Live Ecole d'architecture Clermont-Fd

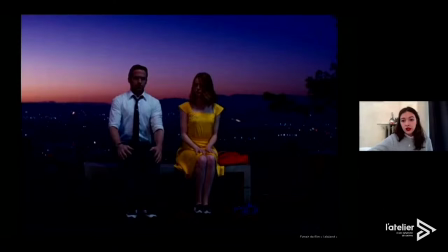657s
Et la musique et la caméra va jouer un rôle très important dans cette scène, vu qu'ils vont vraiment accompagner la danse et l'histoire des personnages.
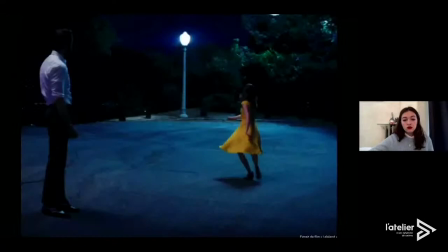666s
Donc la caméra, comme je le disais, elle a un rôle assez important, c'est-à-dire qu'au fur et à mesure de la scène, vraiment les personnages vont se déplacer sur de longues distances et la caméra va vraiment les accompagner comme en fait un troisième personnage dans cette scène assez iconique. Donc on a fait un peu de recherche sur comment cette scène avait été réalisée et comment la caméra pouvait avoir ces mouvements-là.
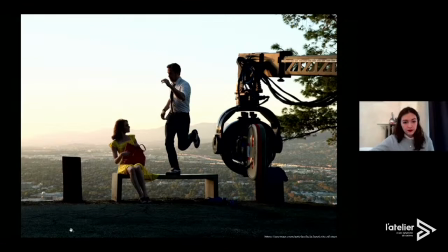689s
Donc on a notamment cette image qui nous montre en fait une caméra ici sur une grue qui va vraiment permettre une grande flexibilité de la caméra.
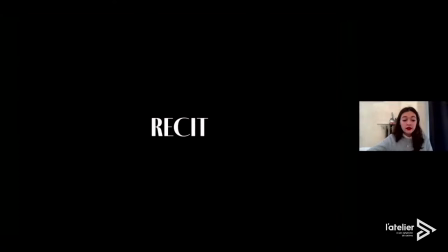700s
Donc la deuxième partie en fait de ce travail, ça a été de réinterpréter cet extrait et de lui donner une nouvelle dimension, un nouveau décor et un nouveau récit.
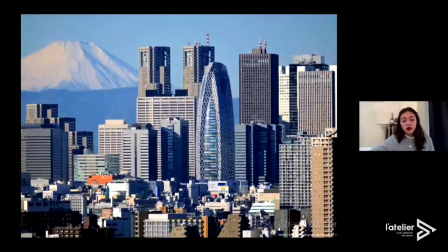712s
Donc nous, on a cherché quand même un endroit qui serait romantique, vu qu'en fait c'est un peu l'objectif de ce film, c'est des scènes romantiques. Donc on est parti sur la ville de Tokyo. Et dans cette ville de Tokyo, il y a un parc.
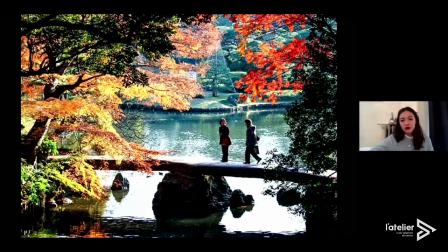727s
Alors, je suis désolée si je brèche le nom. C'est le Koishikawa Park à Tokyo,
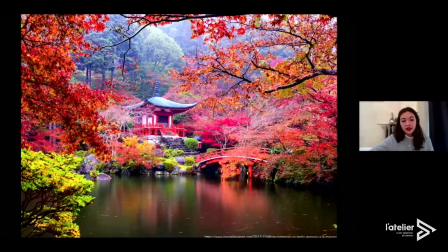732s
où on va vraiment avoir une grande variété d'essences végétales et notamment cette superbe vue sur un lac et un temple japonais.
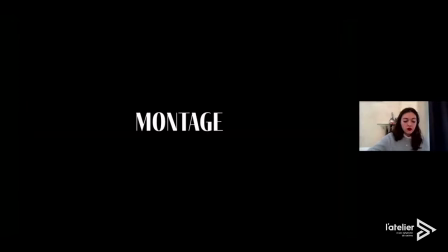740s
Donc, il a fallu ensuite pour cette réécriture, donner vie à l'endroit dans l'espace où on aurait dû être aujourd'hui pour le festival.
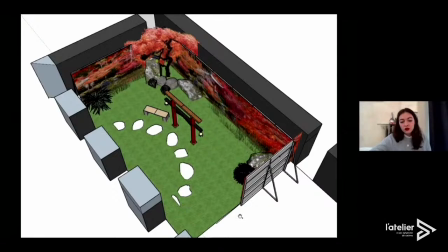752s
Et on est venu en fait créer une modélisation de l'espace avec une prise en compte notamment du public. C'était un des enjeux de la création de ce décor, c'était de laisser de la place ici au public pour pouvoir, normalement, on aurait dû pouvoir assister au tournage de cette scène.
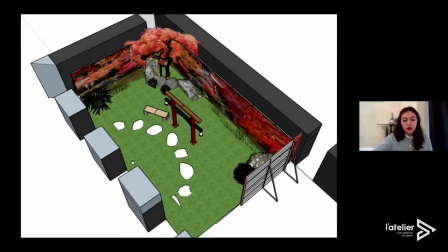772s
Donc on a eu différentes contraintes, notamment celle de la caméra, comme je l'ai dit, qui a un rôle assez important dans cette scène. Donc on lui a laissé un espace assez libre vraiment pour avoir des mouvements souples ici. Ensuite, vu qu'on a la contrainte aussi de la danse, il fallait avoir des éléments qui retransmettent bien les bruits de pas.
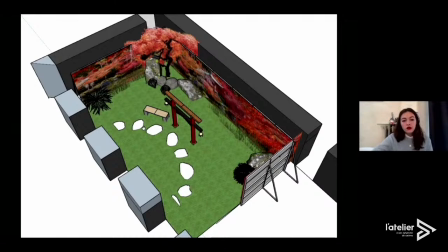790s
Donc on est venu installer ici des pas japonais au sol. On a le banc qui est un élément important aussi du début de la chorégraphie. Et enfin, on est venu apporter notre élément pour la réécriture de cette scène avec ce qu'on appelle une porte torii.
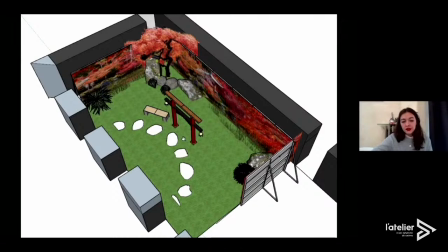805s
Donc c'est un élément caractéristique des parcs japonais. Elle symbolise la féminité et traverser cette porte serait signe de renaissance. Donc c'est vraiment un élément qu'on a voulu intégrer à ce décor. Et enfin, on est venu apporter des éléments végétaux et minéraux en pied de
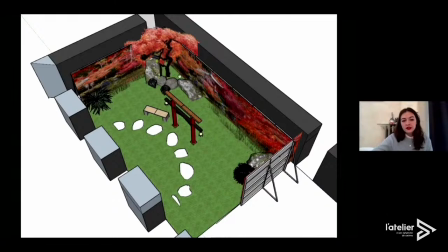821s
découverte pour créer l'illusion et l'éloignement nécessaire avec le décor en fond.
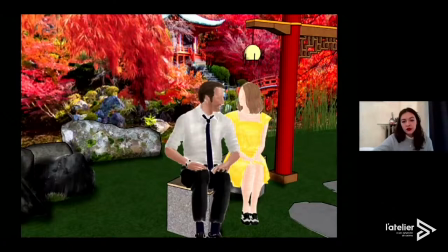828s
Donc là, c'est quelques vues d'insertion qu'on a faites pour tester comment
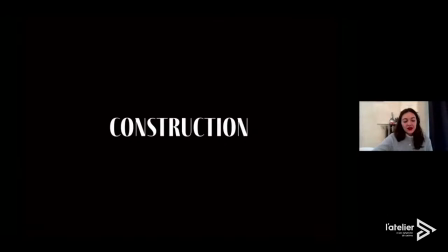834s
la caméra aurait pu filmer si cela avait été possible dans d'autres conditions, évidemment. Et donc ensuite, on s'est posé les questions de comment on aurait fait si on avait pu construire les décors.
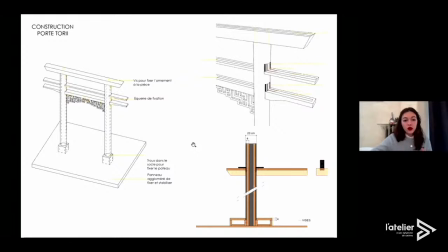849s
Donc, ça a été tout un travail de recherche sur comment dans le cinéma on réalise des trompe-l'œil, vu qu'évidemment on n'aurait pas pu avoir une porte de grande envergure, une porterie de grande envergure. En bois en tout cas, on a travaillé avec des matériaux qui pouvaient agir en trompe-l'œil,
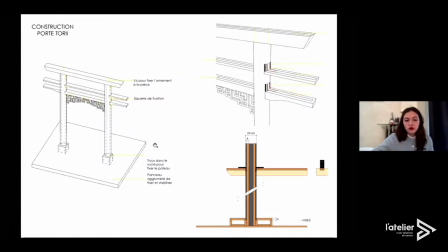867s
avec notamment du polystyrène pour les éléments bois qu'on aurait pu travailler et peindre. Donc, ça a été un travail de recherche assez intéressant, vu que on n'a pas pu réaliser ces éléments-là. En tout cas, on a pu en apprendre un peu plus sur les trompe-l'œil.
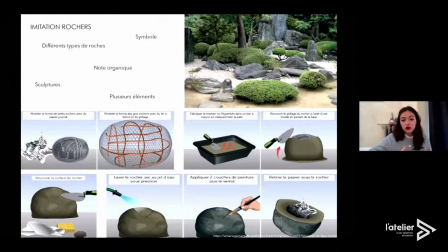881s
On a aussi fait quelques recherches sur les rochers et les éléments végétaux qu'on aurait pu construire. Donc, on a trouvé plusieurs techniques pour réaliser des éléments de trompe-l'œil.